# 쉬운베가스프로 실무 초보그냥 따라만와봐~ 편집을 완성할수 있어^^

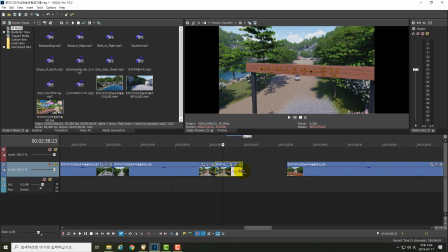[29:00]
영상 길이를 쭉 해서 요만큼 한번 늘려보겠습니다. 컨트롤 키 누르고 있는 상태에서 끄는 거예요. 자, 지금 거의 3배 가까이, 3배는 아니지만 이 정도 늘렸죠. 자, 한번 이거를 재생을 한번 해보겠습니다.
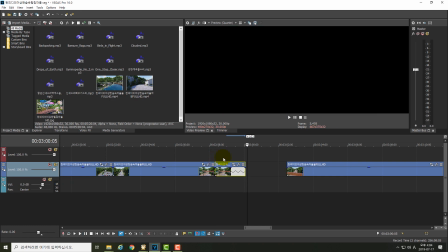[29:13]
어떤지. 그래도 원체 빨리 지나가는 거기 때문에 늘렸어도
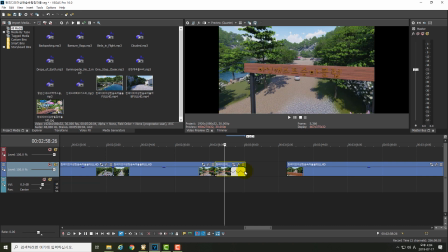[29:19]
3배는 아니지만 그래도 많이 늘렸는데 한번 조금 더 최대로 한번 늘려보겠습니다. 어디까지 늘어나는지. 여기까지 더 이상 늘어나지 않네요. 너무 또좀 어설프니까 이 상태에서 엔터.
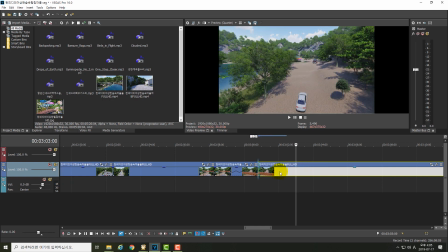[29:33]
자, 그리고 뒤에 있던 걸 갖다 끌어다 딱 붙입니다. 이게 컷 편집이에요. 컷 편집은 매우 간단하죠? 반복하는 거기 때문에. 자, 이 상태에서, 자, 이제, 컨트롤 S에서 저장 한번 하고, 자, 재생.
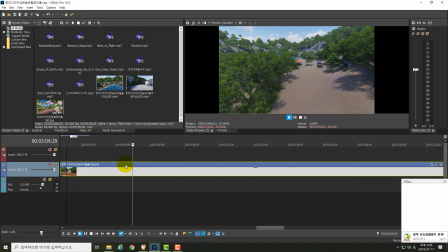[29:52]
차를 따라가다가 차를 앞질러서, 저기 주차장 있는 곳에서 카메라가 멈춘다면,
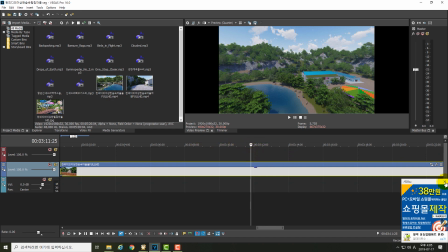[30:02]
여기서 멈추려고 하는 데서 멈췄습니다. 화면이 바뀌었네요.
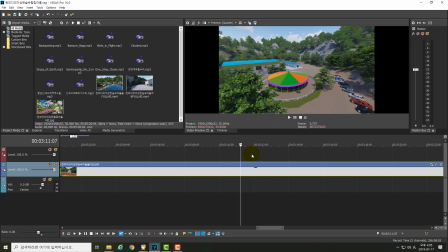[30:08]
여기까지. 여기 모습을 좀 보여주려고, 여기 모습을 좀 보여주고 끝내려고 일부러 억지로 여기까지 왔습니다. 자, 그 다음에 바로 화면이 바뀌고 여기 잘라내고 S 이렇게 해서
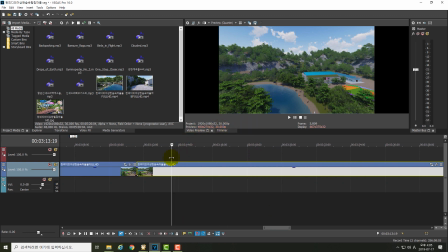[30:25]
여기는 이제 어마어마하게 큰 연못, 저수지, 좀 얕은 저수 저 연못인데 이곳을 삥 둘러서 이렇게 말을 탈수 있는 이제 흙이 있고 잔디밭이 있고 중간중간에 나무들이 있기 때문에 숲이 있고
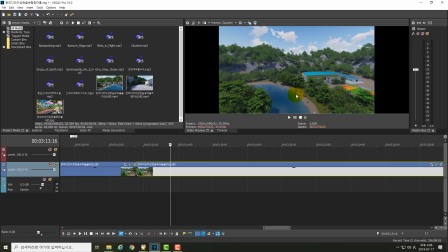[30:41]
그래서 한여름에도 좀덥덜 더욱게 뭔가 말을 탈수 있는 어떤 그런 가상의 승마장입니다. 승마장이 아니라 승마를 할수 있는 장소죠. 승마장은 여기가 승마장이고 여기도 승마장이라고 할 수가 있죠.
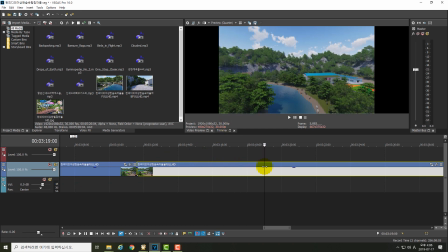[30:57]
말을 타고 운동장이니까. 이게 왜또 속색이네. 이거를 다시 한번 요걸 그냥 넣어줘야 되나 말아야 되나 이렇게
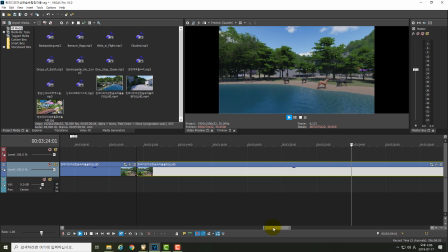[31:20]
아 이거는 좀 넣어줘야 될것 같아요.
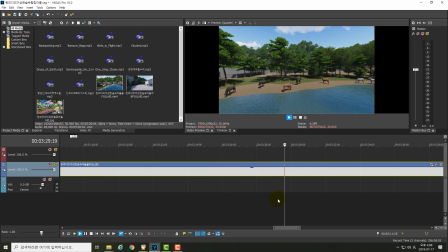[31:24]
제가 그 말을 타시는 분들한테 이 영상도 좀 보여주고 싶어서
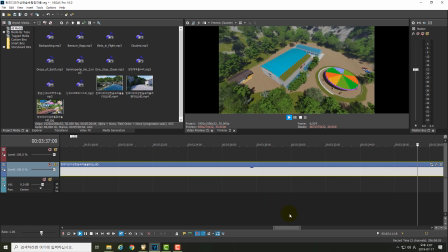[31:31]
나중에 제가 승마 관련 VR 컨텐츠를 제작할 계획으로 잡고 있거든요.
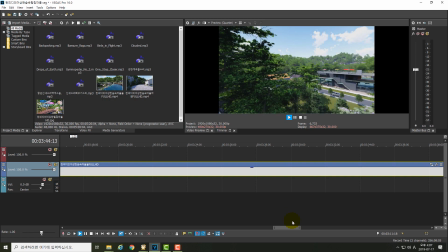[31:39]
그래서 예고편으로 이거는 그냥 넣어줘야 될것 같아요. 또 화면이 자꾸 멈추네. 아 얘야, 그러면 안 된다. 왜 무섭게 자꾸 그러니?
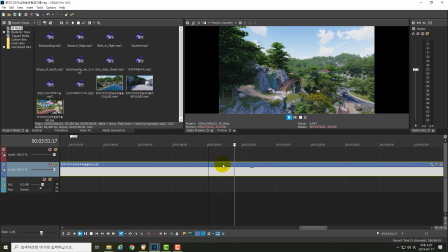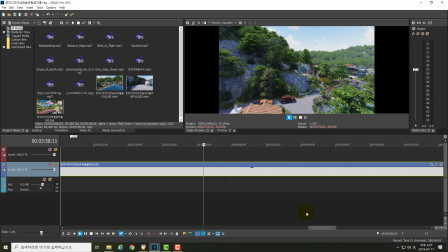[32:01]
그냥 갑니다. 지금 소리가 안 나니까 이렇게 그냥 뭐 아무것도 아닌 것 같은데.
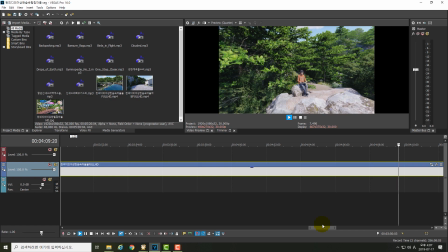[32:12]
사운드가 들어가고 효과음이 들어가면은 아주 훌륭한 영상이 될 거라고 믿습니다.
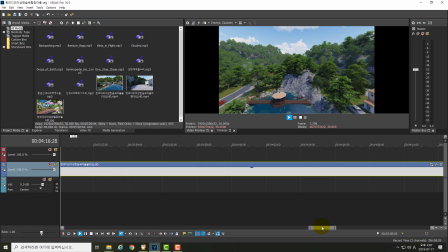[32:20]
그냥 제가 만든 거니까. 뭐, 마음에 안 들어 하는 분들도 있겠죠. 여기서.
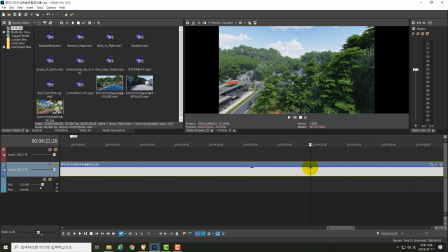[32:33]
이거 여기까지 안 오겠습니다. 중간에 자를게요. 요 상태에서 쭉. 요 상태에서 끊겠습니다. S. 계속 보여준 거또 보여주고 하는데, 뭐 여기까지 할 필요는.
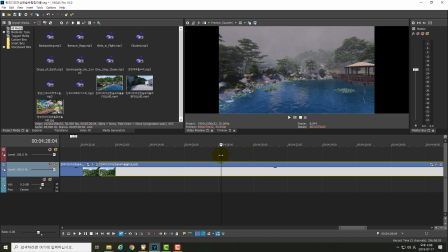[32:54]
자, 이렇게. 갑자기 비가 오죠?